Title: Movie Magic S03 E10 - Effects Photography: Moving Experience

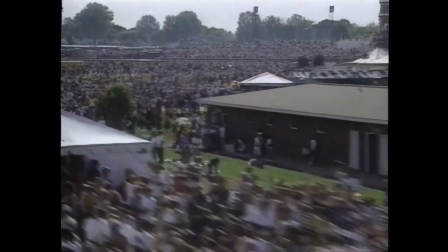243s
But here at legendary racetrack Churchill Downs,
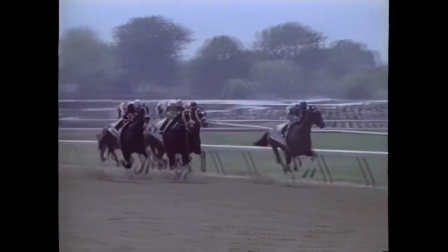246s
the challenge is to follow the ponies for television coverage of the world's most famous horse race, the Kentucky Derby.
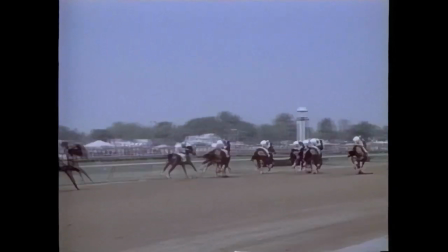254s
To make the system as unobtrusive as possible, the camera is operated remotely by radio control.
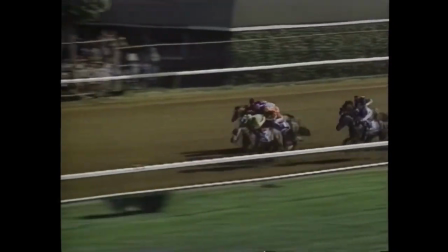262s
The cable cam provides the Derby broadcast with a never-before-seen perspective on this most photographed of races.
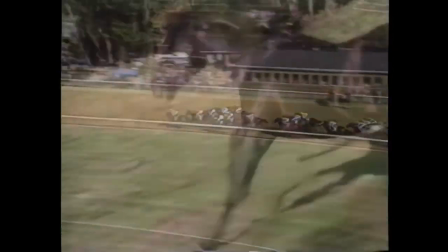270s
Given its far-ranging capabilities, Hollywood effects artists were quick to seize upon this revolutionary technology.
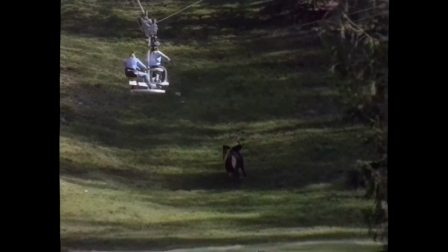279s
For the Canadian television adventure series Neon Rider, a cable cam was used to capture a galloping herd of wild horses.
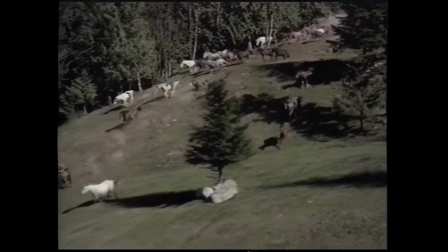287s
In the past, this kind of shot was nearly impossible.
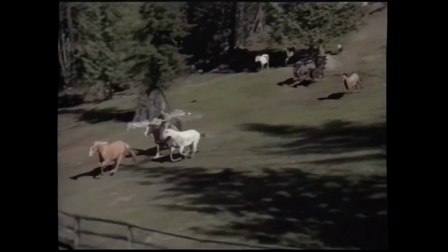291s
The traditional camera trucks or helicopters used for moving shots would scare the horses, denying filmmakers such close proximity.
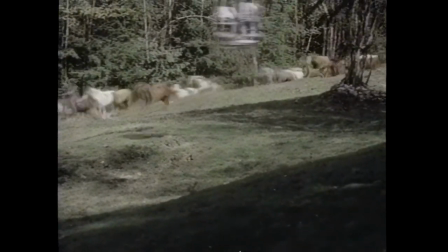299s
We were just slightly above the horse's field of view and right beside the horse's,
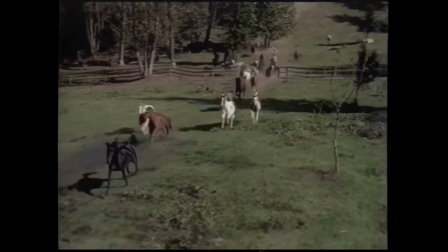304s
and they just came literally right up and bumped into the dolly when we were going downhill. It was about a 1,400-foot shot.
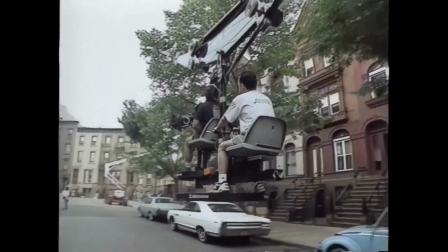312s
The cable cam proved its versatility in a vastly different setting on director Spike Lee's family drama, Crooklyn.
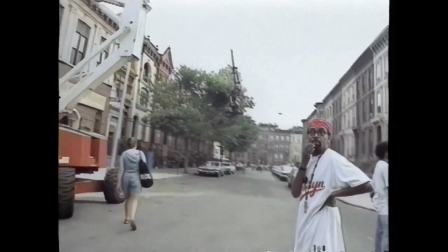320s
For the opening shot of the movie, Lee had the camera fly through a residential New York neighborhood.
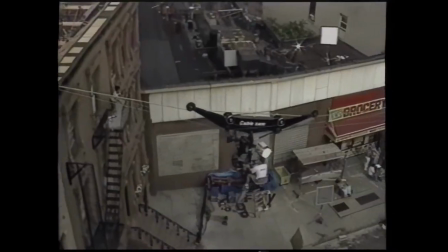326s
They needed to preserve the look of that street, so they decided to put the dolly track in the air.
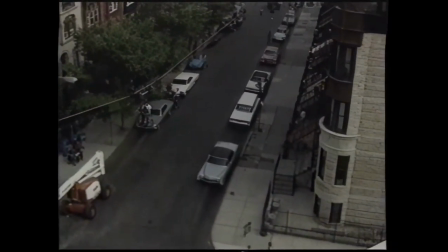332s
We started on about the fourth floor of a brownstone in Brooklyn, and then fly down the street with the kids.
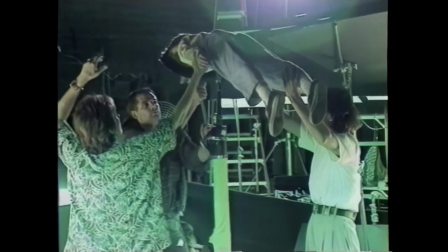339s
For the magical fantasy film Three Wishes, director Martha Coolidge turned to the cable cam for a crucial effect sequence.
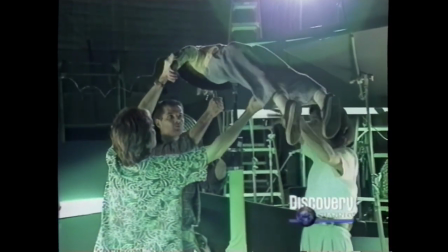347s You're just going to float like this?
In the story's climactic moment, a young boy soars above a carnival.
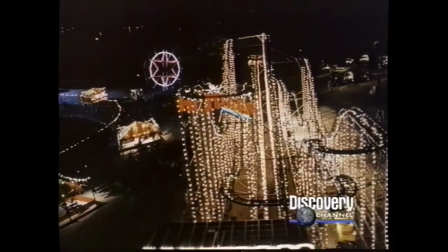353s Three, four, five.
A helicopter was used to film high-angle aerial shots,
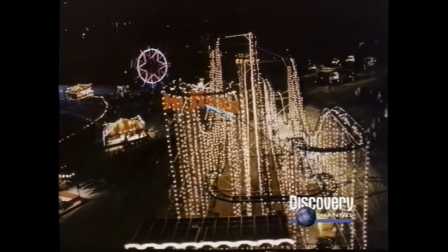359s
but it was too dangerous to bring the chopper close to the carnival rides for shots representing the young boy's point of view.
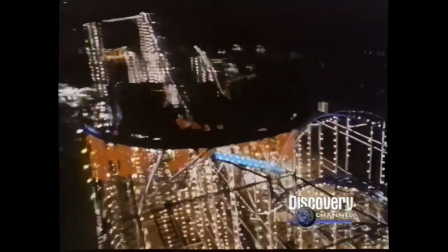366s
For these, Coolidge looked to the cable cam.
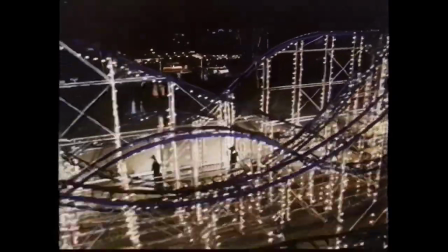370s
What was great about the cable cam is that it can go very fast and change its perspective. It has a real incredible feeling of speed and flying at a lower altitude than a helicopter can be.
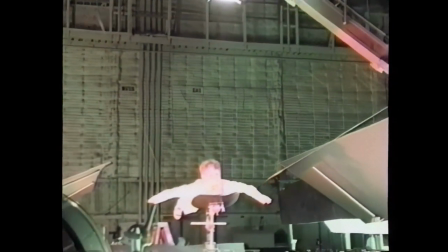384s
Footage of the young boy flying was photographed against a green screen, a temporary background often used in filming effect shots.
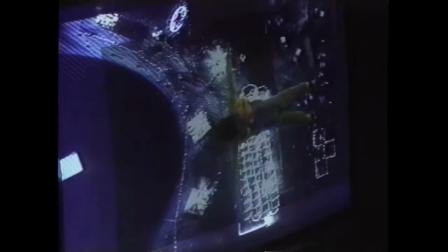393s It really looks like he's pushing against wind. I'd say we got it.
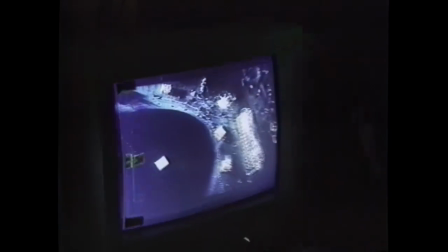396s
The images from the cable cam and green screen shots are combined in post-production, along with the finishing touch of computer-generated fireworks.
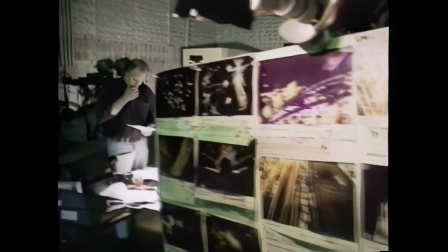405s
The entire sequence is overseen by Academy Award-winning visual effects supervisor Phil Tippett. Modulating how those different views are working together really gives you the feeling that we're looking for in this sequence,
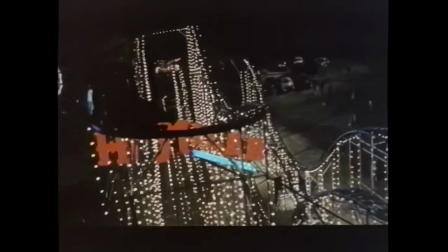419s
which is to give this little boy who's been very troubled up to this point in the film a sense of life and fun and play.
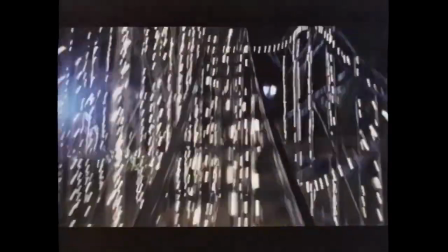427s
In the completed scene, the boy takes to the air with the greatest of ease,
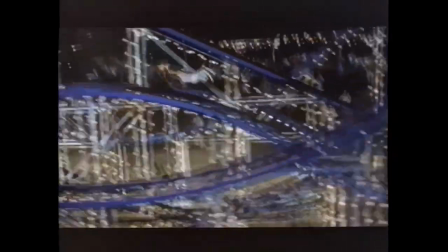432s
an illusion generated by a battery of effects and a highly ingenious camera system.
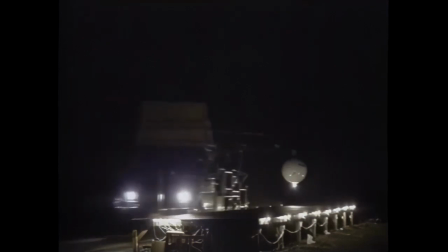440s
Coming up, we'll see how fast-moving cameras and even faster film
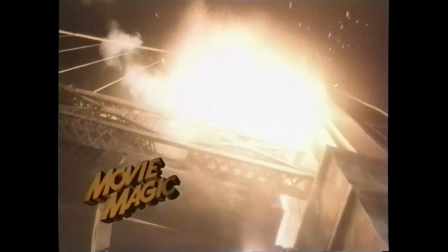446s
speeds provide the punch for many memorable special-effect shots.
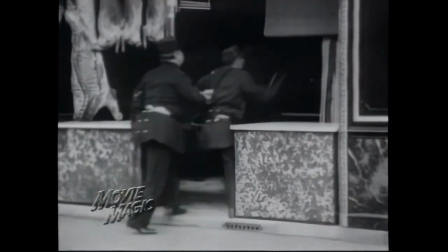453s
One of the earliest techniques in effects photography was simply varying the speed at which the film was shot.
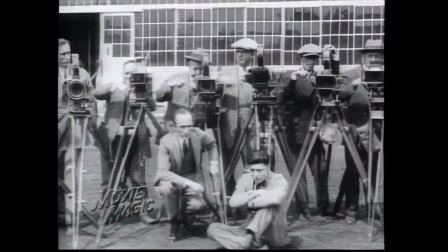460s
Early cameras were hand-cranked to move the film past the gate.
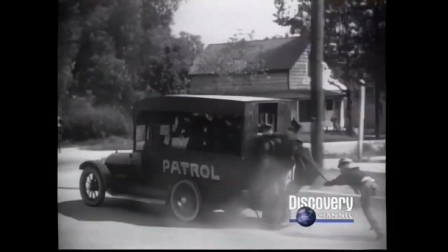467s
Comedies and chase sequences were often undercranked, producing speedier action and a humorous effect.
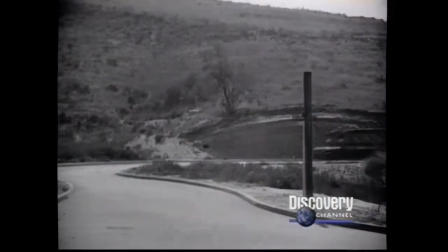474s
But smoother images would require more streamlined cameras.
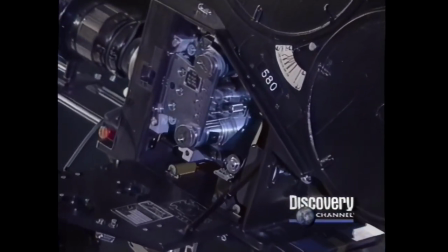479s
When shooting, each frame of film must stop behind the lens long enough to be exposed.
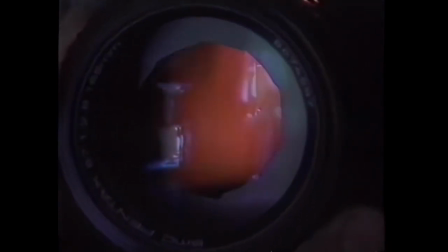485s
A major advance in camera technology, the development of register pin movement,
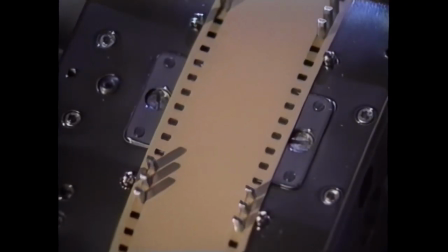491s
allowed film to be moved past a camera's gate at a uniform rate.
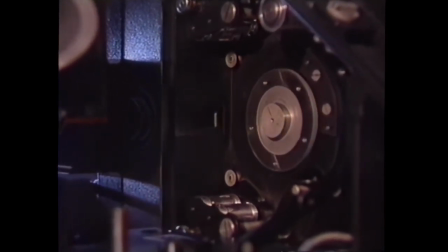496s
In motion pictures, the standard practice is to expose and project film at 24 frames per second.
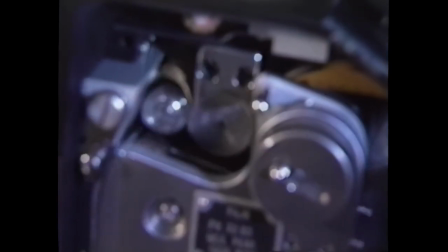503s
When film shot at a faster speed is projected at that standard rate, the photographed event is seen as slow motion.
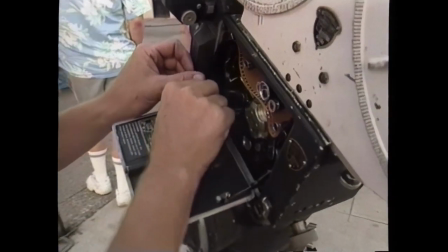514s
today's visual effects artists often film at high speeds especially when shooting an effect sequence with miniatures in the
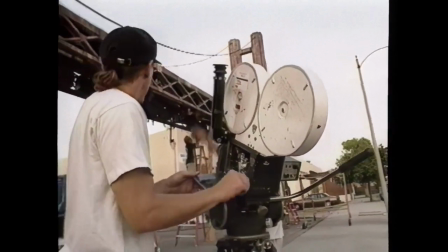522s
cyberspace thriller Johnny Mnemonic rocket missiles are launched on a secret compound situated under a bridge that actually stands in Montreal
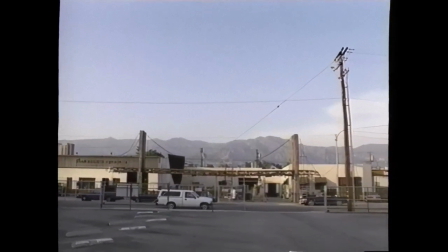532s
since blasting the real bridge was out of the question it has been faithfully
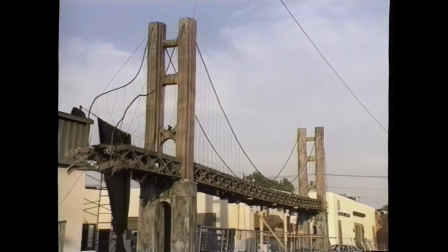537s
recreated in miniature at Fantasy II Film Effects in Burbank, California.
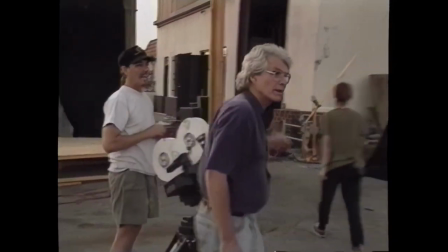543s
The effects team, led by Gene Warren, Jr., has crafted the bridge in 1 12th scale.
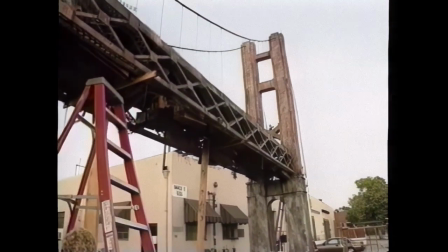549s
It's about the smallest scale that we could do it, since we have pyrotechnics and all of that type of action going on on the bridge.
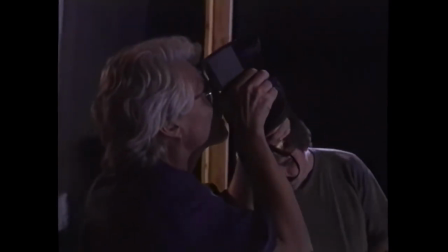559s
To go any smaller, it's difficult to make it look real.
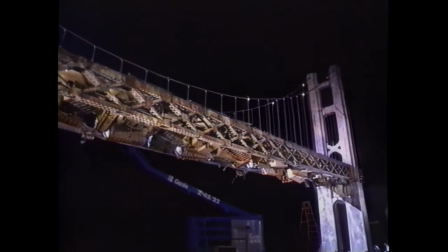564s Oh, it's way too hot on that second tower there. Let's bring that down quite a bit.
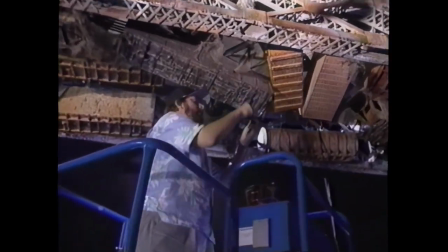570s
Pyrotechnician Joe Viscosil rigs the bridge with black powder and gasoline bombs designed to destroy the miniature in a fiery inferno.
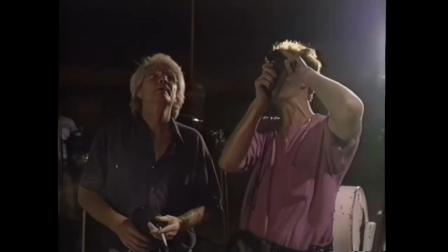579s
To truly impress the audience with the power of the blast, it will be photographed with a camera capable of shooting at high speeds.
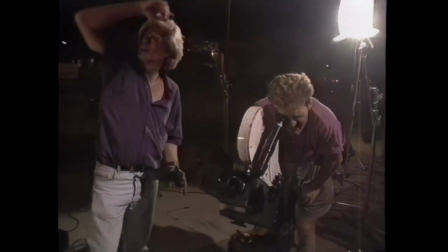588s
The frame rate, that is how many frames a second that we will run the cameras,
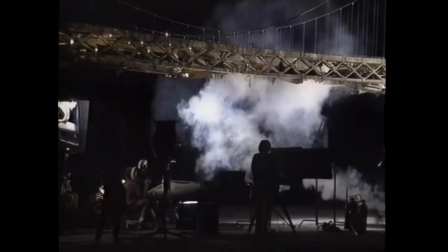593s
is 120 frames a second, five times normal speed.
All right, we're rolling.
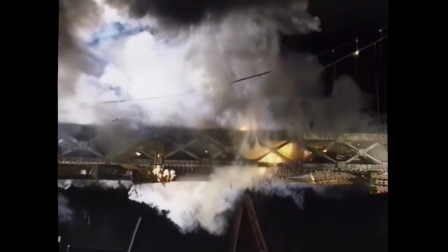599s Action!
As seen on the set, the blast is flashy, but ends all too quickly. But when the film shot at 120 frames per second is projected at the standard 24 frame rate,
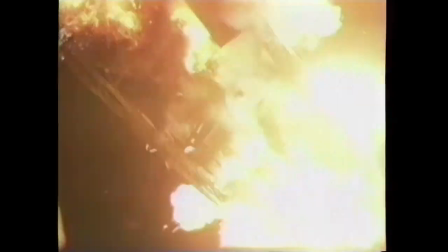615s
the effect creates a series of explosions of enormous proportions.
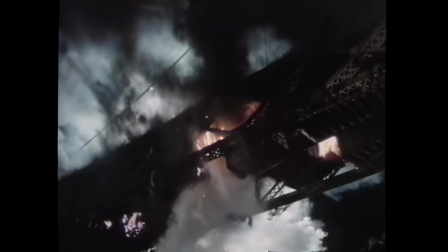623s
High-speed cameras are an important tool for heightening dramatic moments in features and TV commercials.
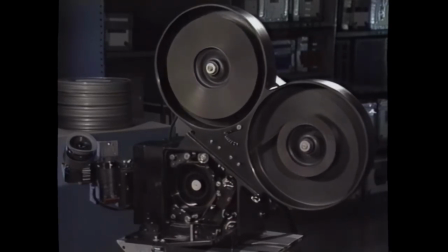629s
And the fastest cameras in the industry are made by Photosonics. We can run high-speed cameras here at Photosonics as high as 2,500 frames a second. When you project that back at the normal 24 frames a second projection speed, you have 104 seconds of screen time of an event that lasts one second.
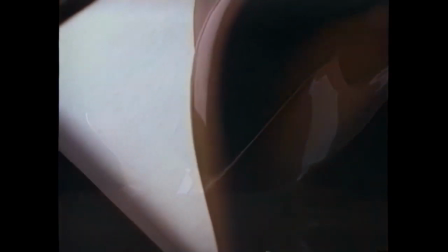652s
Obtaining such high speeds requires a camera with faster than normal internal mechanics.
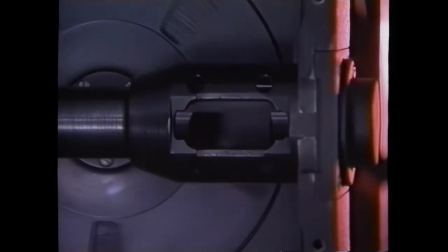659s
Rather than register pins, this new camera uses a four-sided rotating prism to expose individual frames of film.
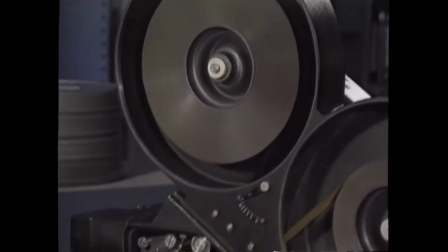668s
The film travels through the camera without stopping. It's a continuous roll through the camera. The prism bends the light to wipe the image onto the film as it travels through the camera.
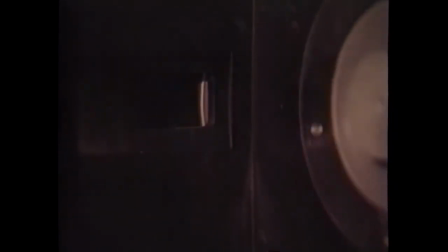680s
The rotating prism camera is capable of exposing 1,000 feet of film in only six seconds.
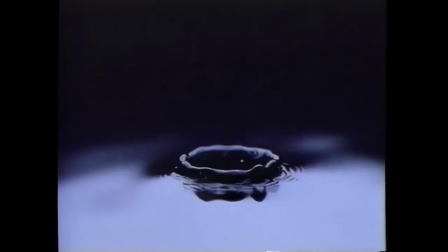686s
At this accelerated rate, the tiniest shift or movement could ruin the shot,
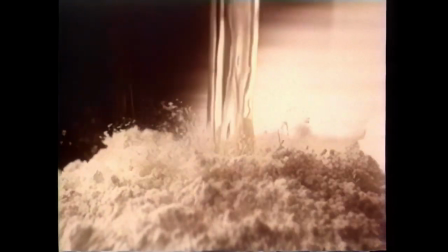691s
so the camera is often locked in place to photograph slow motion footage.
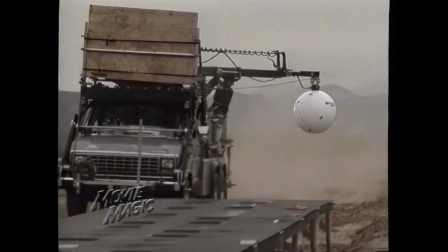697s
But if the desired shot requires that the camera move, special preparations must be made to generate a steady, rock-solid image.
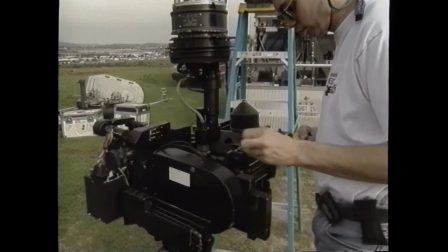708s
In Hollywood, effects photographers frequently turn to the Wescam mount to ensure steady-action images.
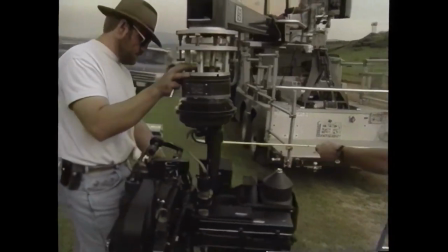716s
Wescam pioneered gyroscopic technology to stabilize a camera attached to a moving vehicle.
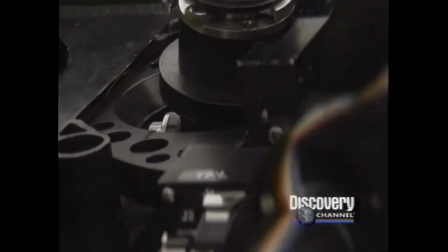724s
Much like a child's spinning gyro toy, the Wescam gives the camera a stable base,
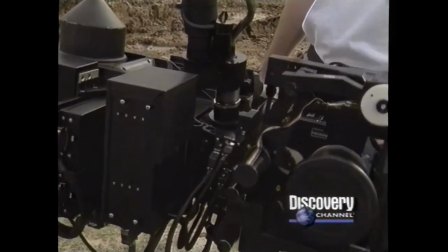730s
allowing it to tilt and pan smoothly even when the vehicle it's attached to is moving.